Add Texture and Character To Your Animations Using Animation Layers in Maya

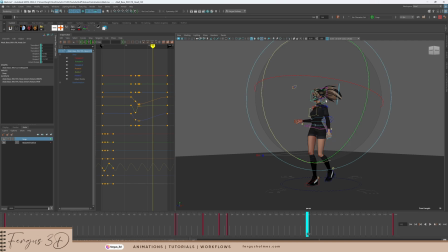4:09 But you can see on the left-hand screen there, the graph editor works the same, but it's showing both layers.
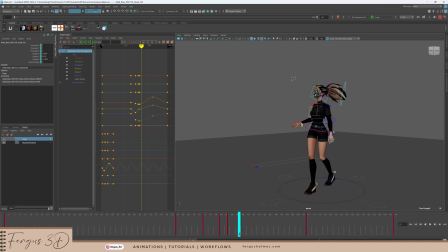4:15 So the keys at the bottom of the graph, that's the base layer, and the keys at the top, that's the one I'm animating.
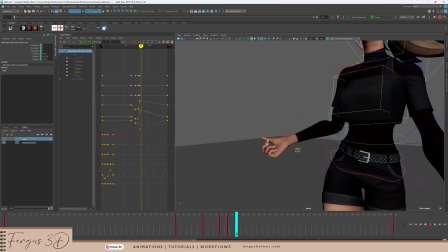4:21 So I can still go into the graph editor, add in my overshoots and my offsets. All the same tricks I can use from the main animation layer, I can use them also in this layer too.
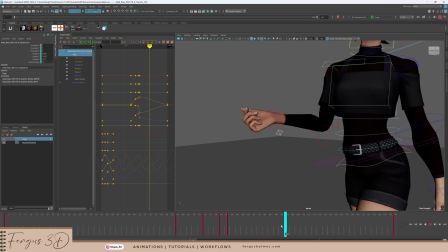4:34 So adding some overshoot there to the elbow, so it doesn't sort of hit a wall, so it bounces in. Then again, yeah, so you go and fix my keys.
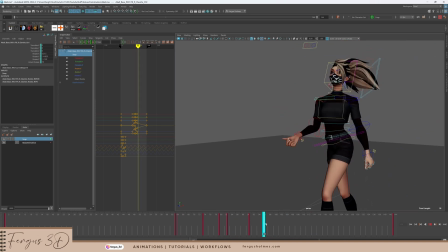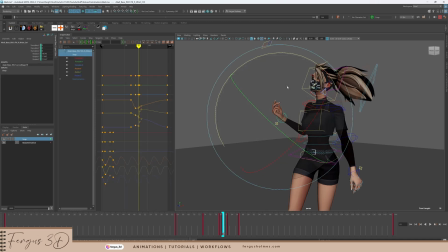4:54 I mean, you can spend just as much time as you want. I mean, I'm doing this quite quickly. but you could spend more time with the fingers, the hands. Just trying to make sure that the spacing of the wrist is not too even, or to make sure that it actually like snaps down quite fast.
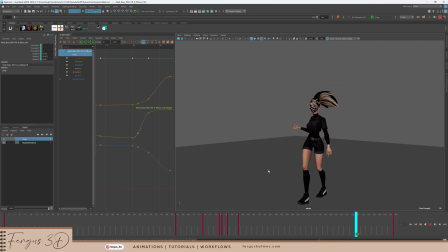5:13 And adding the overshoot now as well. And then as you can see here, over the like 40 frames or so, because it's a consistent cycle, I can generally just let it slowly ease back in. And don't really have to do much more animation. Maybe had some head turns just for variety, making the head seem a bit more snappier.
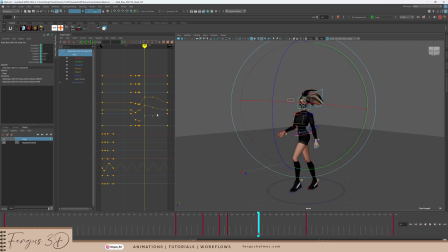5:32 It's a bit floaty right now, so giving it a bit more texture or a bit more strength. So that's one use for the animation layer. I'm going to show you a different example in a different clip.
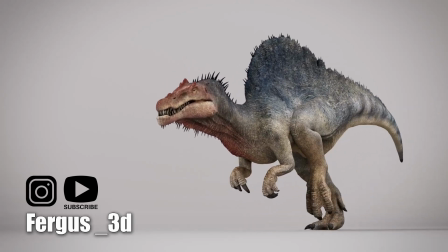5:47 So this is the cycle I did the other day for a dinosaur. And you can see here in this animation, there's a slight sort of head twist.
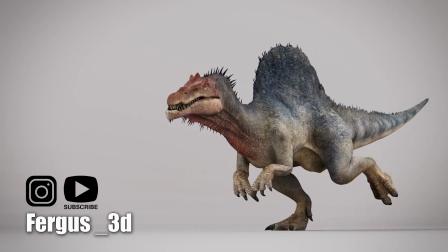5:55 It's very subtle, and I did this more just as, I guess, to see what was going to happen if I added some animation character to this cycle.
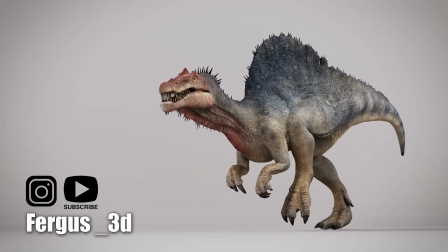6:03 But this workflow is the same workflow, but we can take it a step further. Yeah, so here we are in the Maya scene.
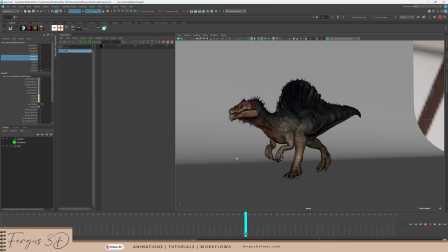6:11 This is the basic file with no animation and the cycle I made the other day.
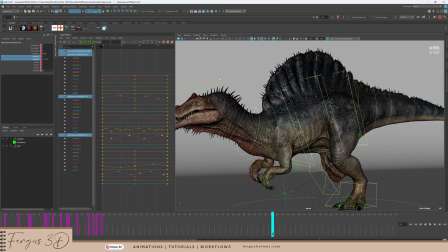6:16 So this time I want to add a few more little, I guess, secondary action or secondary animation, like that head twist. But this time, instead of using one layer and doing everything on that layer, we can use multiple layers to add different levels of this, I guess, noise or secondary animation.
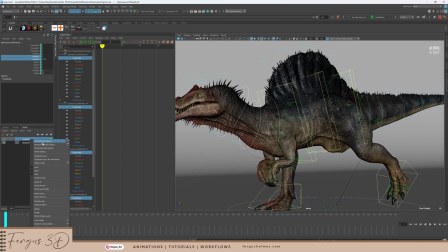6:33 So the first thing is I'm going to add this head shake twist thing again. And I want to use just the neck controllers and maybe some of the head. So add those into the layer.
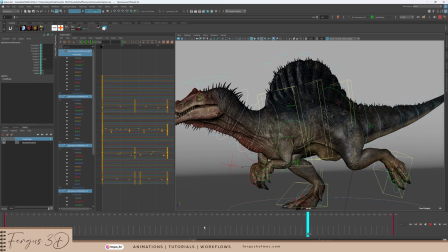6:42 Again, set my key at the end of these two cycles.
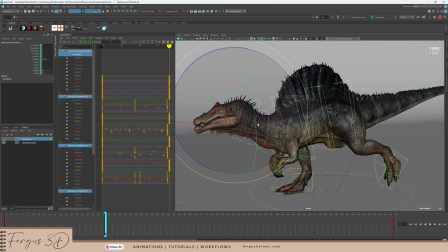6:46 And I can go in and just like I would do again, I can add some rotation in maybe the RY. So it's going to twist. And then I can just start working on the motion.
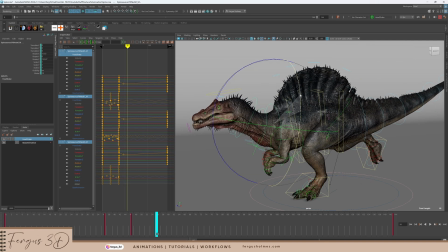7:02 The good thing about this, as I said, all this stuff I'm doing, even if it breaks completely, it's non-destructive.
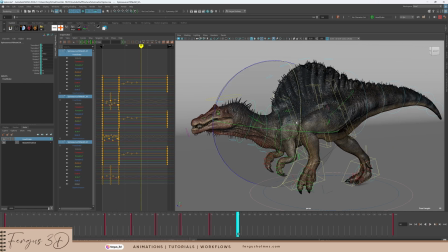7:08 Nothing I'm doing here is breaking my cycle. So I can really, really play around with things and have fun with things and just see how it looks.
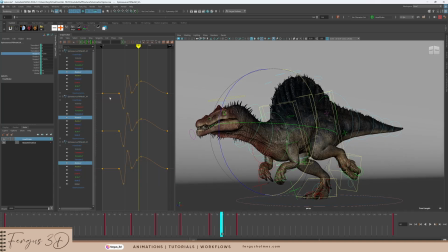7:17 There's no pressure to get things done perfectly. And I am using this for cycles, but like I said, this can be used for any sort of animation.
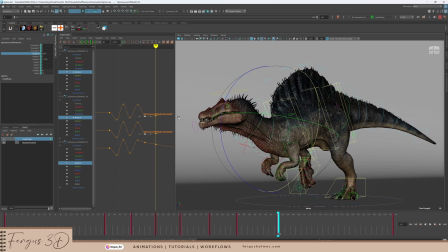7:26 Let's say your director or your mentor gives you some notes and you're not quite sure if you can implement them correctly or if they're even gonna work.
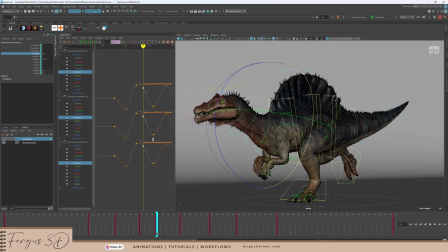7:35 You can do them in a layer and then send them to him and he can give you feedback and you can then go
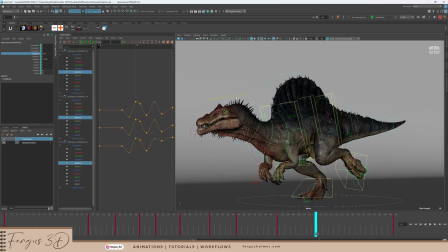7:42 in and change it instantly or delete it instantly and nothing you've done has been lost. I mean, I for a long time was quite stubborn and I thought everything should be in one clean layer with one clean spline.
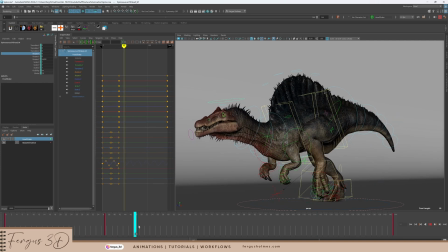7:55 And that is nice to see, but it's not necessary. And worst comes to worst, if you have to do that for some sort of game export,
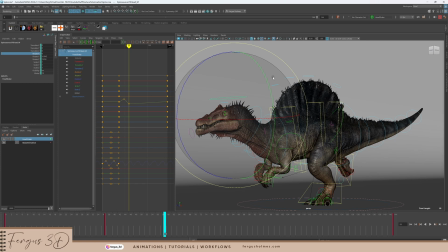8:02 you could always bake down everything to one layer and it will keep all those details into one merged layer. But you can see here, I'm just adding this first twist and just playing around with it.